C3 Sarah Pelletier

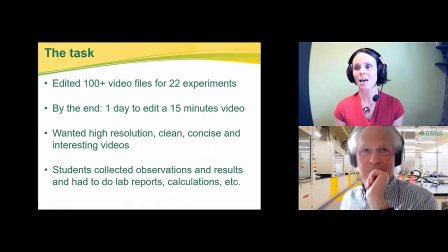(0:15)
I ended up editing hundreds of video files for, in the end, 22 experiments of general chemistry and organic chemistry. I learned how to use the software with their tutorial, and with so much practice that I used it so much, I picked up a lot of tricks as I went.
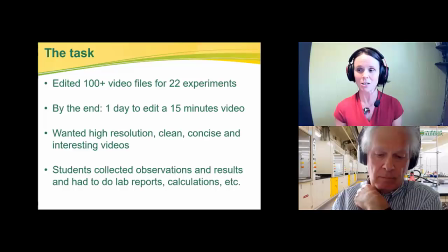(0:32)
By the end of it, I could edit a 15 minutes long video in about a day, which was pretty good. I wanted high resolution, clean, short, and interesting videos to watch for the students. And the students, as they watched those videos, they were active.
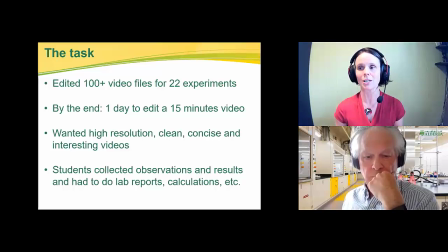(0:48)
They collected observations, data, results, and they had to do lab reports and calculations at the end.
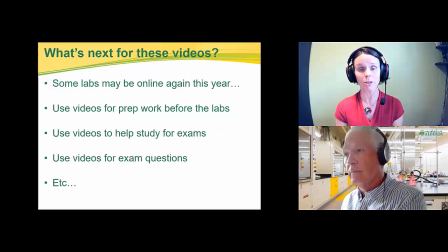(0:55)
The one thing that I will not have time to talk about today is what we're going to do with these videos in the future. You have in front of you a few ideas, and there's going to be a Q&A session at the end of the 3 talks this morning. And if you want to have a discussion about this idea, that would be great maybe to have it later.
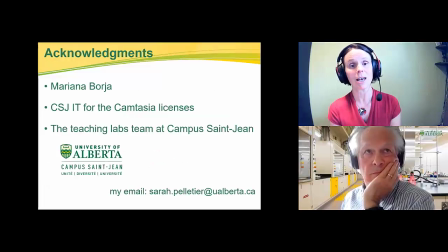(1:13)
And before I show you my video, I want to do my acknowledgements. Mariana Borja, she is our lab tech in the chemistry lab. She actually filmed the majority of all these videos. She learned how to use the camera.
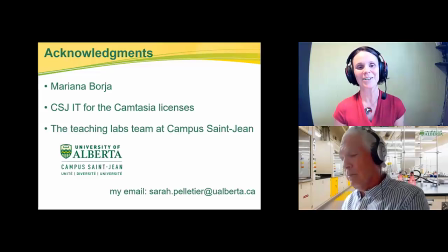(1:27)
She set up she called it her own little Hollywood in the lab. She did amazing, and I cannot thank her enough to have done all this. The IT services at Campus Saint-Jean paid for the licenses for Camtasia, and I have to thank my teaching lab team.
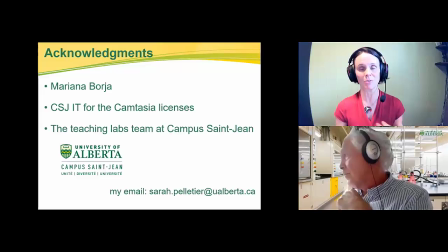(1:41)
There are 6 of us. We manage the chemistry labs, the biology labs, and the physics lab at Campus Saint-Jean. We did everything online this year. It was very different and amazing amount of work that I have to thank everybody for doing this.
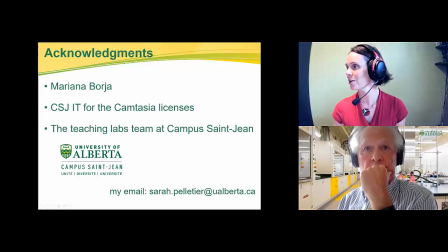(1:56)
So here is the video that I made for the talk.
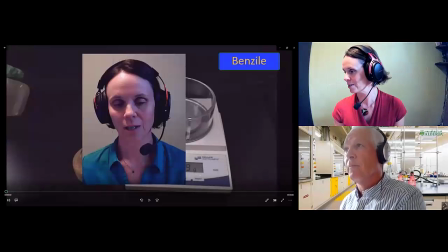(2:00)
In the chat, if you have, if it's difficult for you to watch, you have the YouTube link, and let's watch it and enjoy.
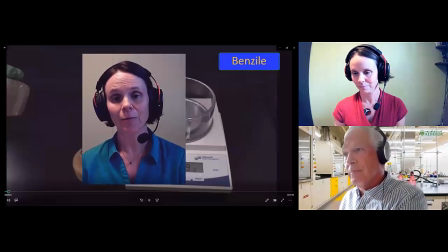(2:09)
I would like to start by showing how you can accelerate video clips that you shot in the lab into Camtasia.
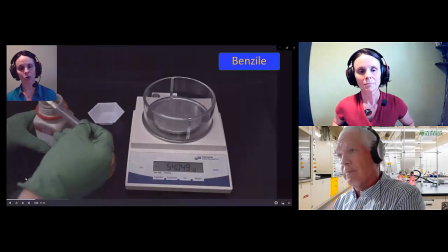(2:16)
So for example here, this video is accelerated to 1.5 times its normal speed.
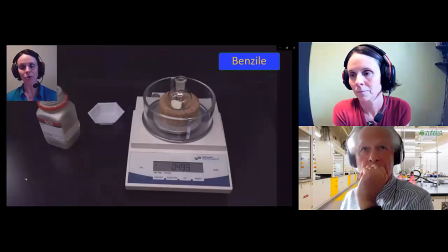(2:22)
So it's just a little faster. And it allows you to show something that's a little bit long,
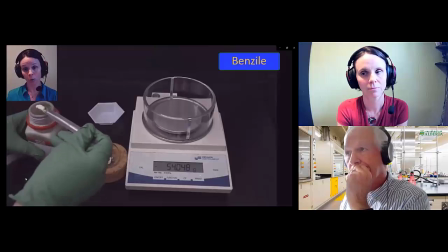(2:28)
but where you want to actually show the whole process, like this weighing of this chemical right here.
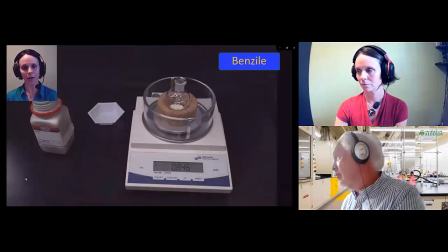(2:34)
And without it looking too weird. It looks like this person is just a bit in a hurry.
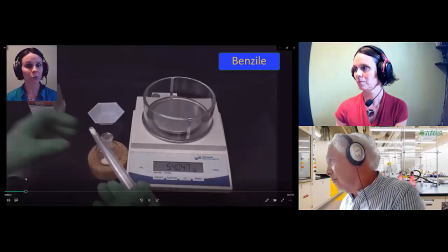(2:38)
It's just a little bit accelerated. And in the long run, when I used it quite a bit, I saved some time in my video.
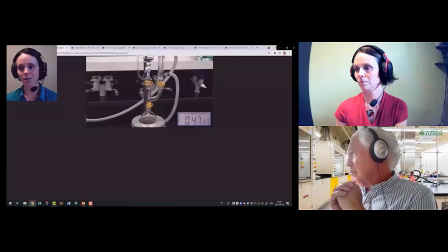(2:45)
You can also use acceleration in different instance. For example, here, this is a 25 minutes long reaction.
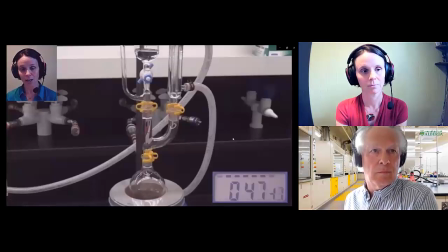(2:54)
So you're not going to give them a 25 minutes long video to watch. They'll never watch it. But you don't always want to show just the beginning or the end.
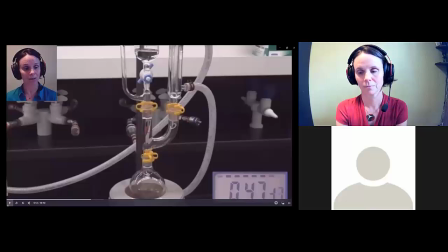(3:02)
You want them to see how this is all working. In this case, there is a change of color you'll see in the reagent. So you want them to see this. And as you'll see, this will go a lot faster, like right away.
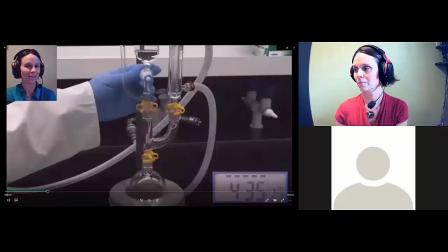(3:16)
And it's accelerated to about 50 times its normal speed. So I could show it in 40 seconds.
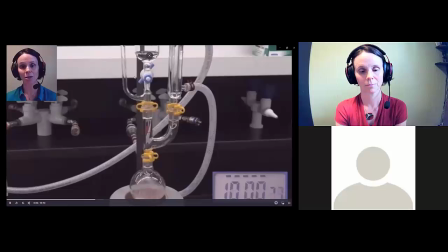(3:22)
You could see a lot of things. You could see the reagent that's slowly being added. You could see the condenser doing its work. And you could see the color changes of that reaction. This was quite nice to be able to show to the students and quite interesting to watch.
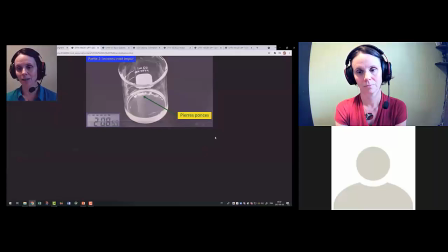(3:39)
Another thing that was unexpected when we accelerated a video,
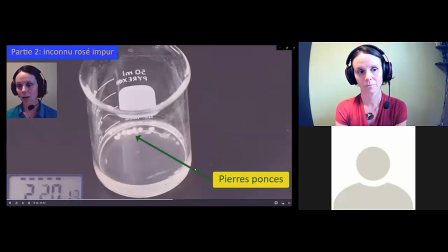(3:44)
so this is 10 times faster than the normal speed, and it's a recrystallization. And what happens here is you can already see it. You can see the crystals forming on the video, and it's really neat to watch, and you would not usually see it in the lab.
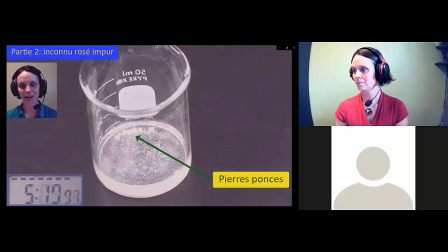(4:01)
Sometimes you just walk away and you don't see as it's cooling down the recrystallization of the solid.
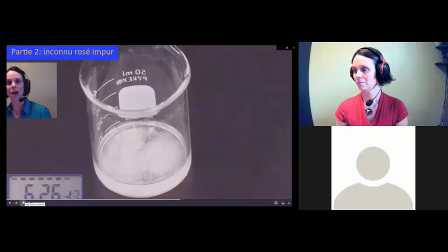(4:07)
So this was for the acceleration. Now I want to talk about how you could overlay things on top of your videos. And there's 2 examples here. You can see there's a text box. You could add text box very nicely.